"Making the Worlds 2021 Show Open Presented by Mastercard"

A week out from the show, none of us are sleeping well. This is the 5-day period where everything has to converge.
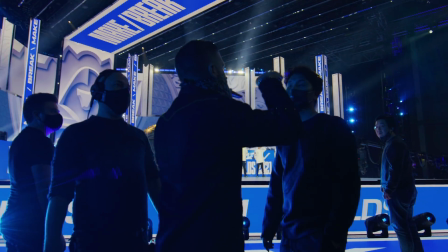We still didn't have much finalized because everything was still in flight.
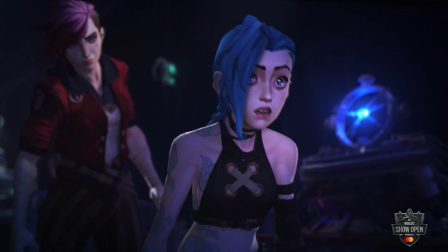I think the first sequence that we had done was between Playground and Enemy when we see Jinx and Vi in the arcade.
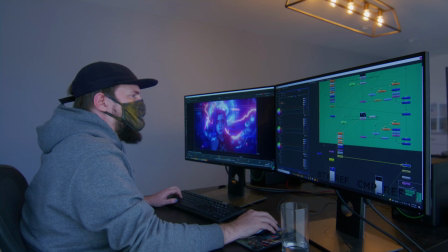And that was the Wednesday before it aired on Saturday.
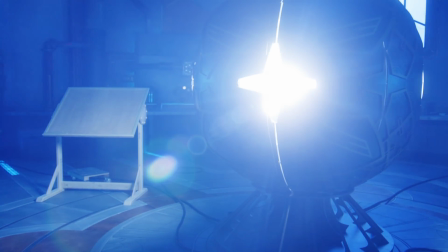For as much time and attention went into bringing Zaun and Piltover to life,
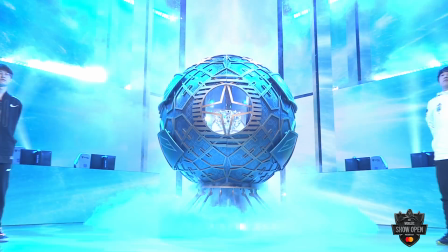the thing that we could never lose sight of is how important the reveal of the Summoner's Cup and the players is to the overall moment.
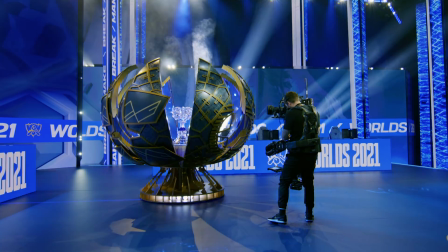So the way we revealed the trophy this year,
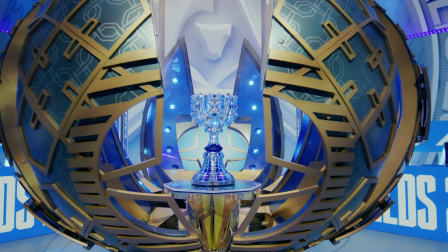we were excited by because this intricately designed hex-deck sphere served a narrative purpose in sort of the story we were telling,
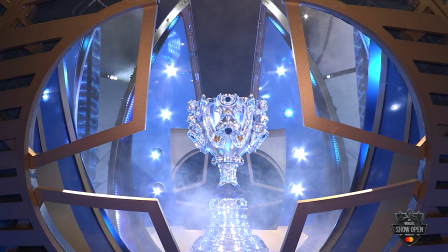but also became the thing that unveiled the trophy. It re-centers us back in the purpose of the moment, which is the World Finals.
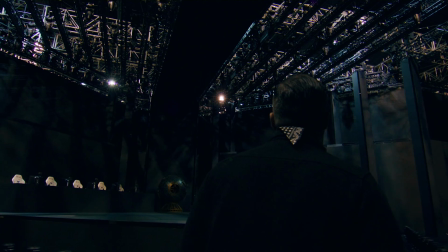The night before the show is sort of this twilight of stress. You're close enough to delivery that you can't change the outcome, but because you haven't actually made it across the finish line yet,
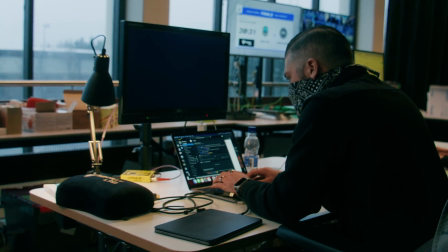there's this incredible pressure that you might not. At this point, we're gonna do whatever it takes to make sure this thing goes off without a hitch. We knew we weren't going to have the show open completely delivered until about 2 hours before broadcast.
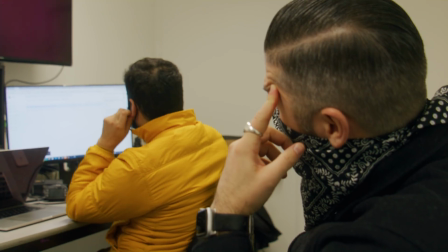Ultimately, we're going to come down to the mercy of how fast can a file be downloaded. Friday evening,
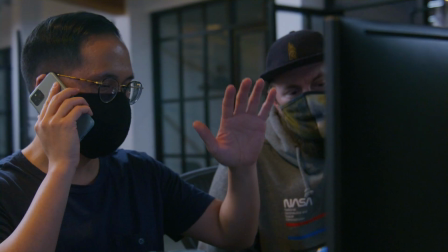I was waiting for my last deliverable. Three of the deliverables had come through via Dropbox, but the two largest ones hadn't yet.
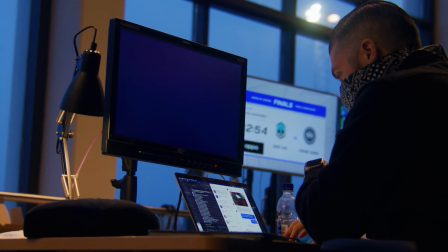By this time, we absolutely have to be uploading the files, otherwise it's not gonna make it. What if the fiber goes down?
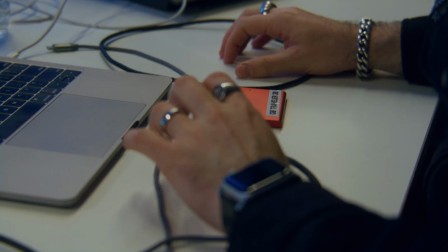What if the power goes out?
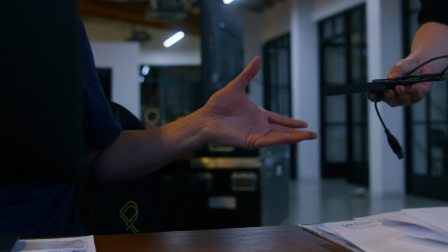Someone was running over to the colorist in Burbank to get everything on a drive, place the final shot in, upload it, press play. I think 4 or 5 a.m. by the time we're like, okay, everything's like out of our hands at this point.
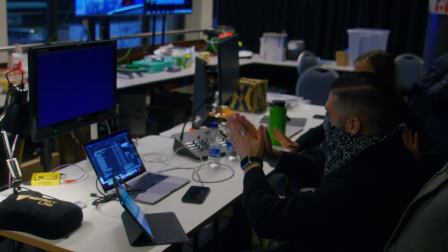We took our hands off the wheel and popped open a bottle of champagne.
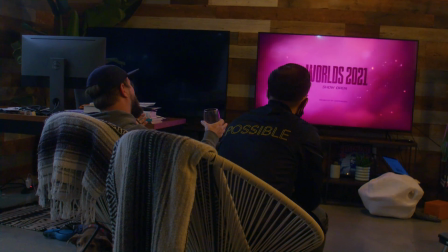After that moment where we hit play, kind of a blur. It's the first time everyone can take a breath.
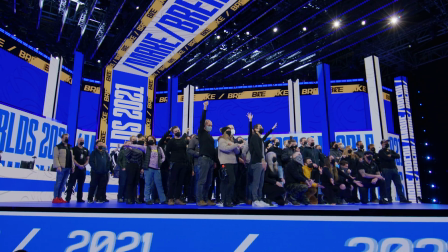I just remember this great sense of accomplishment and joy, being able to see it all together with the people that helped you build the thing.
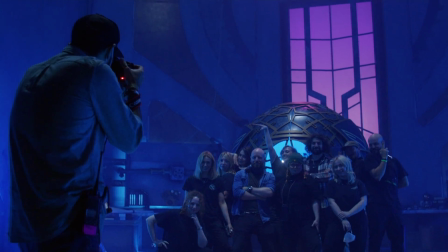After that, it was like, well, what do we do now?
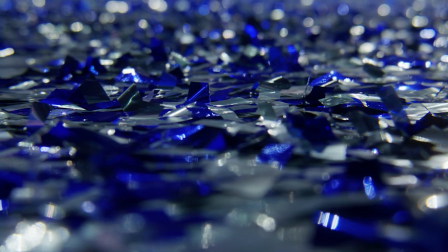The thing that I think will separate this year is the level of passion that everyone brought to the project.
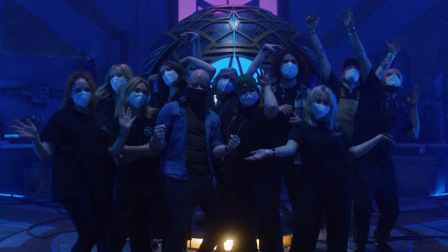And I think that that shines through in the finished product. Just being able to work and occupy in the same space as so many creative people,
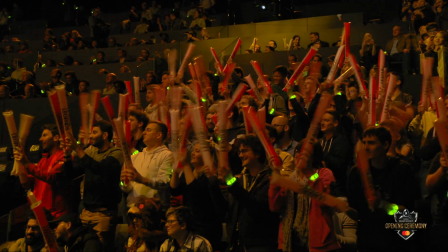a dedicated group of fans and players all together in this great community,
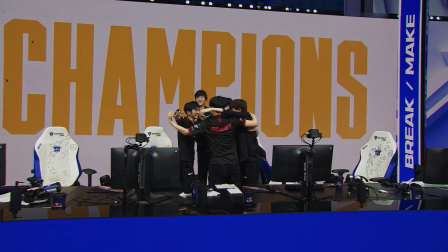it feels really like an honor to be part of something like this. When we affect people emotionally or when we impact people with what we do, that's what I'm most proud of.
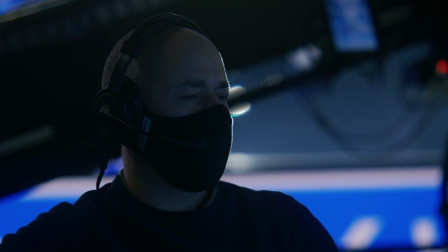I think with every opening ceremony or show open, we push the boundaries a little bit more in different directions. So who knows what we'll do next.